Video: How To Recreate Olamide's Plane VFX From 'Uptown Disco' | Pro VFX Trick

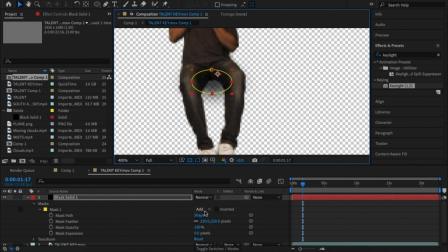(4:23)
Place it under the talent layer and position it correctly. Now let's animate the plane.
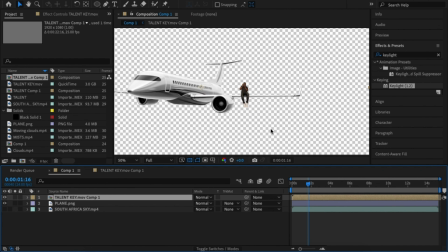(4:29)
But before then, let's parent the talent to the plane so that whatever animation we make to the plane, it will also affect the talent layer. Click the parent pick whip on the talent layer and drop it on the plane layer. Let's enable the sky also.
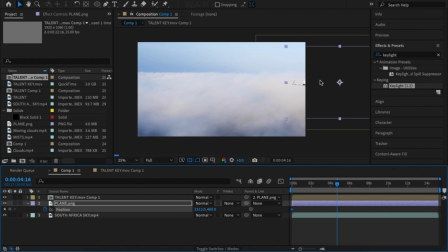(4:43)
I'm going to make a simple animation. It's just going to come from left to right. Click the shortcut P to open position and animate it.
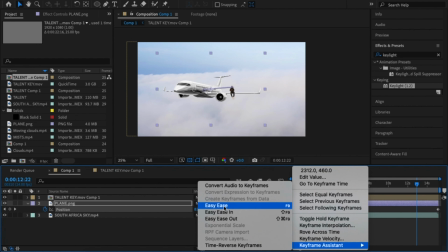(4:52)
Highlight the first two keys and ease them. Then ease in the last key.
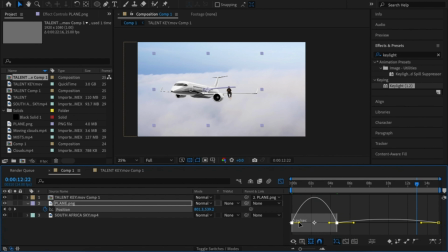(4:57)
Open the graph editor. Right click and enable the edit speed graph. Adjust the speed graph as you like.
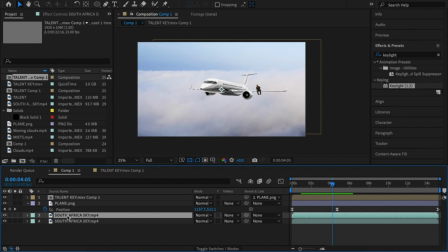(5:03)
Now let's work on the sky. Firstly, let's duplicate the sky layer and mask it halfway.
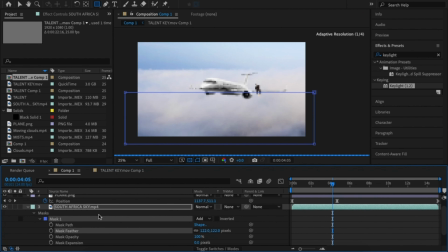(5:09)
Open the mask option and feather it. Move the mask eye above the plane and talent layers so that it looks like the plane is passing through the clouds.
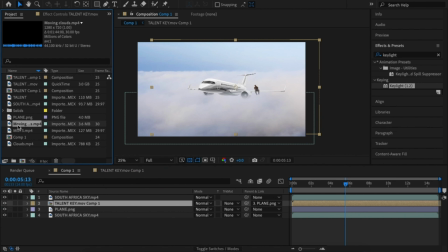(5:17)
Bring the moving clouds to the timeline.
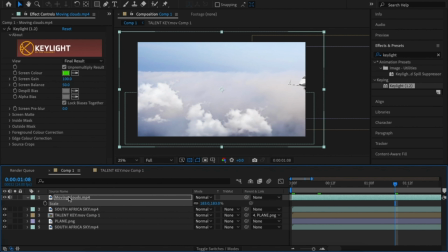(5:20)
So you need some to move behind the plane and another in front, so duplicate the layer and move one below the plane layer. You can adjust the size of the moving cloud to whatever works for you. After that, go to the effects panel and add directional blur to the moving clouds.
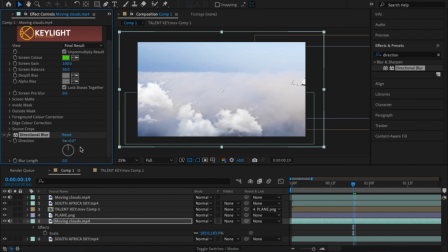(5:36)
This will make it look like the plane is moving at a very fast pace. Set the blur direction to 90 and the blur length to whatever works for you.
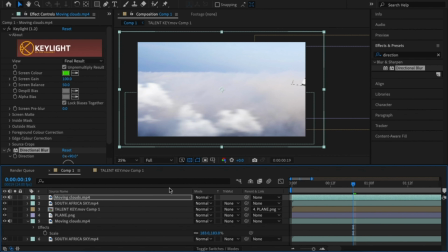(5:45)
Copy the effect and paste it to the other moving cloud layer. Let's reduce the opacity of the one in front a bit.
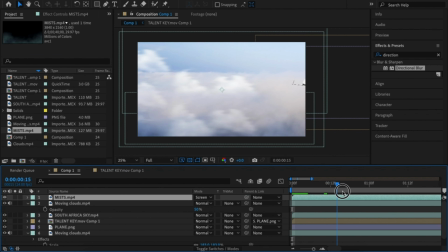(5:51)
Then add the mist asset just to make it look foggy. Now let's add the other cloud we downloaded.
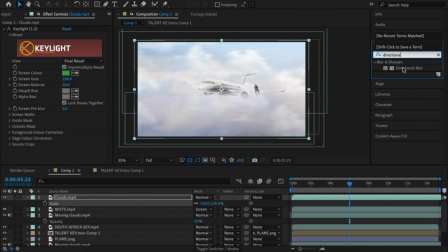(5:57)
Scale it to fit the size you want. Add the directional blur to this layer. Set the blur direction to 90 and the blur length to whatever works for you.
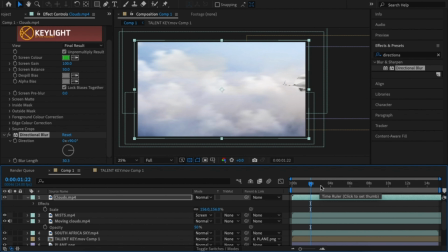(6:06)
It's important that the clouds are moving in the correct direction and at the speed you want it to move, because we want to create the illusion that the plane is moving very fast, so you also need to adjust the cloud speed.
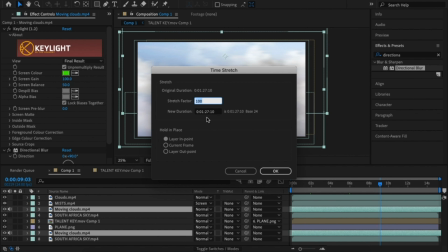(6:17)
Right click the moving clouds and go to time stretch and reduce the number to make them really fast.
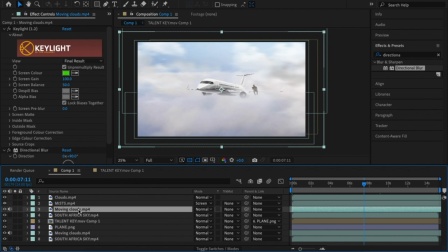(6:23)
I also don't want the moving clouds that we placed above the plane layer to be the same with the other moving cloud, so I'm just going to offset this a bit, or you can adjust the positioning. Now that we have a good sky, the next thing we want to add is a wave.
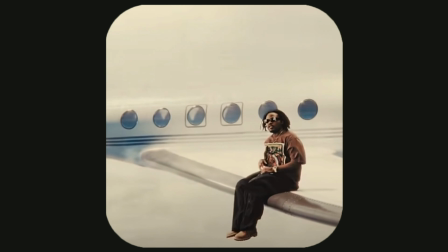(6:37)
If you check Olamide's video, you will see that there is something like a wave at the edge of the plane that makes it look like the plane is piercing through the sky.
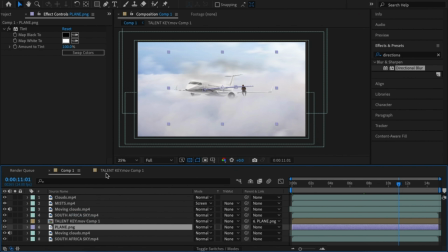(6:45)
To add that, let's pre-compose the plane layer. Make sure you leave all attributes in the main composition. Duplicate the plane and go to the effects panel to add turbulent displays to the plane layer below.
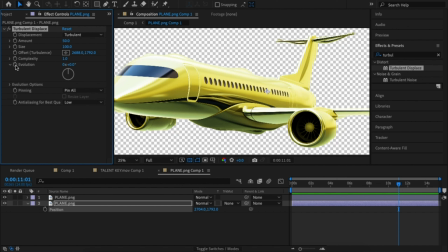(6:57)
Go to the evolution on the turbulent displays effect. Hold the Alt key and click the stopwatch beside it and type the code time *100. Now you won't need to animate the effect manually again. Now let's adjust some settings here.
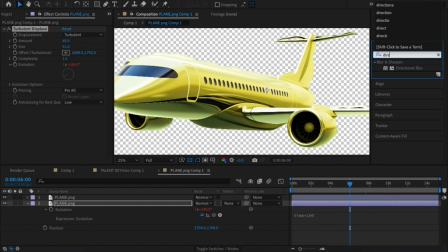(7:12)
Reduce the size of the turbulence displays. Now add directional blur to the plane layer below again. Change the blur direction to 90 and blur strength again to whatever works for you.
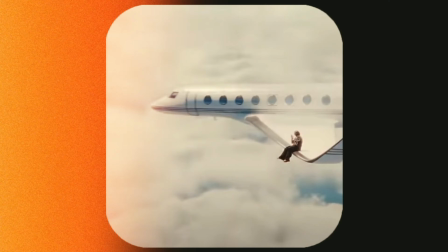(7:23)
Also, you can make the propeller rotate to make it more realistic. After that is done, the only thing left is to steal the camera shake of this Olamide's video.
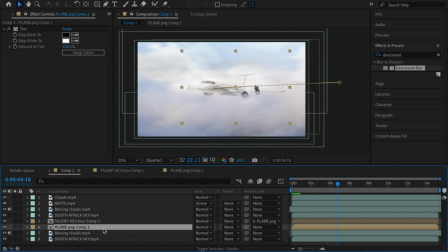(7:32)
I have a video on how to steal a camera shake from one shot to another, so you can check out the video on my channel and follow the process. It's very easy. After that is done, you should have this.
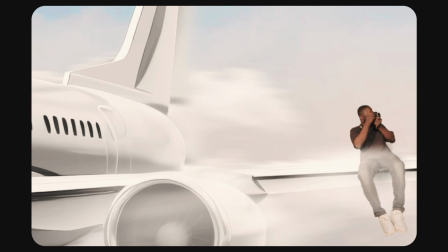And just like that, we've gotten ourselves a plane. Special shout out to the director of that Olamide's video. Great video, superb video, you should check it out. And if you want to see more VFX breakdowns like this, make sure you subscribe to this channel, share this video with your friends. As always, like this video, and I'll see you in the next one.